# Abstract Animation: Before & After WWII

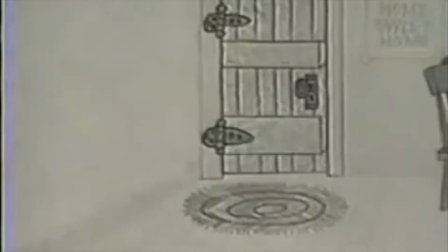8:15 And lastly, with the popularity of television and its rapidly produced content demanding to be simplified and crude,
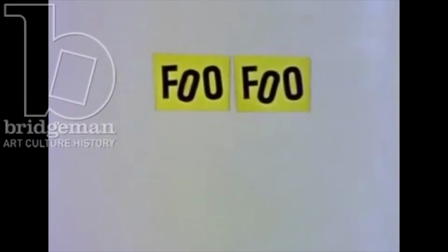8:20 the British animation studio Halison Bachelor created some of the first animated entertainment on television in the late 50s and early 60s,
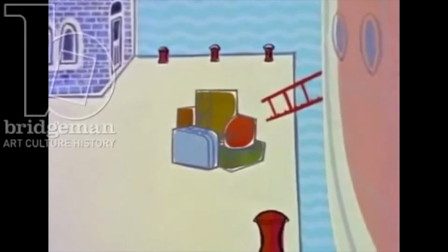8:27 including FooFoo the Stowaway.
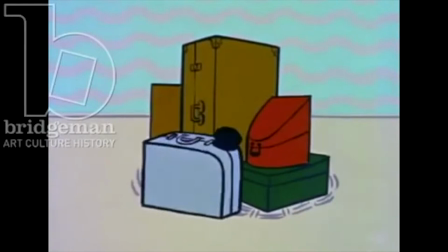8:29 This comical story of a poor man trying to sneak onto a ship utilizes cartoonish settings and characters to tell its story without dealing too much with movement, design, or color.
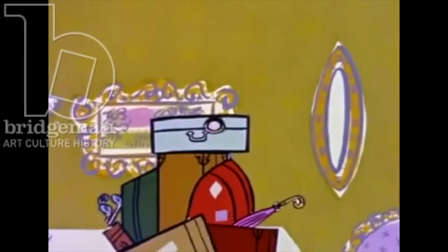8:39 Similar to Surrogates, the oversimplified characters and backgrounds fit with the comedic style while recreating how things are.
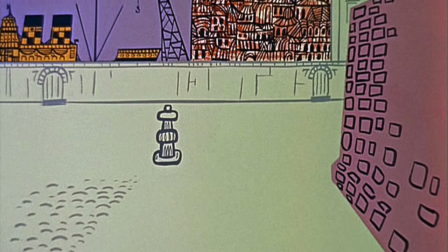8:45 One particular set piece at the beginning is a splendid mix of medieval and modernist design with Greek arches and mid-20th century windows.
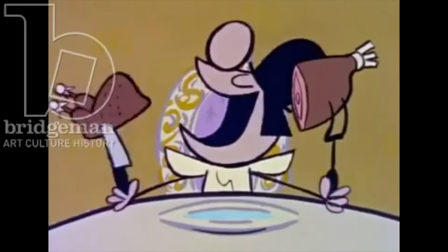8:52 The thick brushstroke lines and glossy paints give certain areas in the cruise ship, like a dinner table, subtle depth without putting in too much detail.
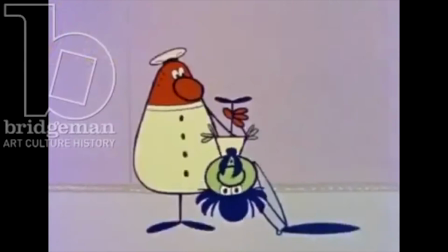9:00 The muted colors visually paint this cartoon world as dreary, yet they are not particularly accurate to the real world.
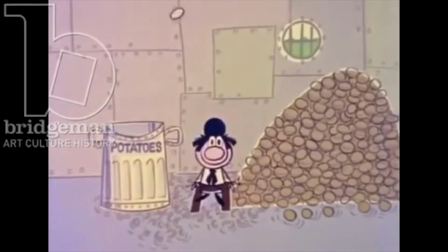9:08 The short is essentially comedy found in reality, as it takes a realistic situation of a destitute man sneaking on a ship and applying wearisome colors
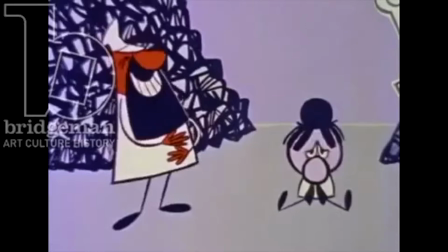9:15 in a modern setting to represent serious situations in the world by both bringing light to them and mocking them.
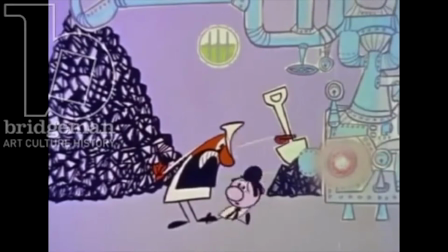9:21 Even with stringy armed humans, the short exaggerates real life in a way that feels both comical and sad in how bleak the world can be.
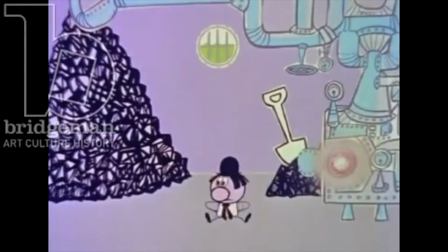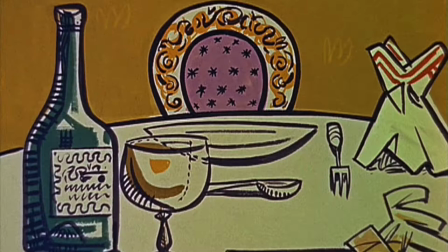9:33 The varying styles in these shorts came at the right time.
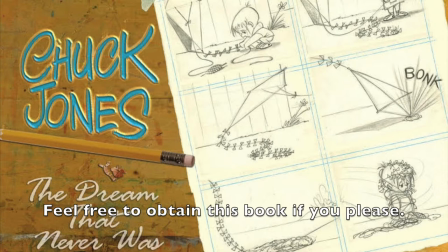9:37 As the book Chuck Jones, The Dream That Never Was stated, most of the world leaned away from cartoony slapstick to dark satirical content after being disillusioned by the war.
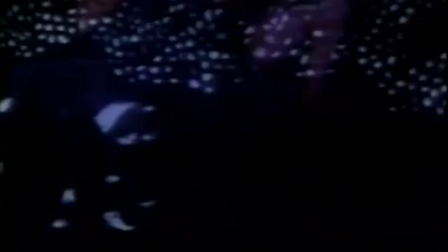9:45 This is true in all the aforementioned animations, as they not only lampooned society, but also tackled deep themes, such as macabre settings and overcomplicating the simplicities of life.
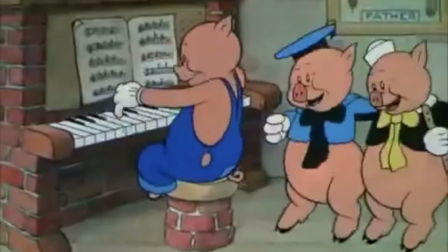10:00 So in conclusion, the casualties of World War II caused the public from viewing animation with optimism to soon focusing more on other aspects of the art form.
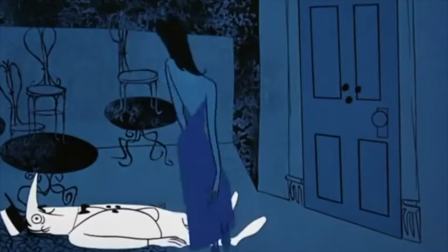10:08 Art has imitated life since its inception from global evolution, and the Second World war left quite an impact on society, leading more animation to be represented in a unique format.
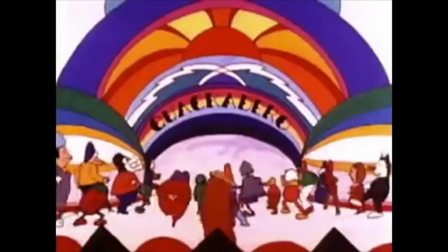10:18 With smaller budgets and a more open view on the world after the infamous war, abstract animation would be interpreted in multiple genres and styles, from comedy to drama to even horror.
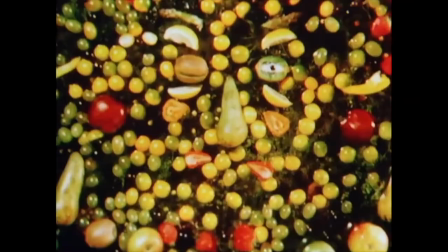10:27 As of today, these works are still inspiring people like music video directors and creators of animated TV shows.
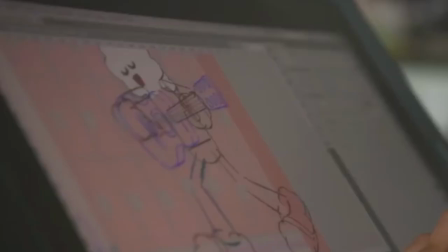10:33 In spite of the pessimism that still goes on in the world, these artists are trying to highlight optimism and hope in their work to influence people to look at things with more open mind.
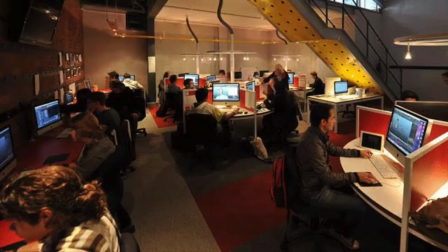10:42 This in turn could lead to future artists analyzing what made their work unique.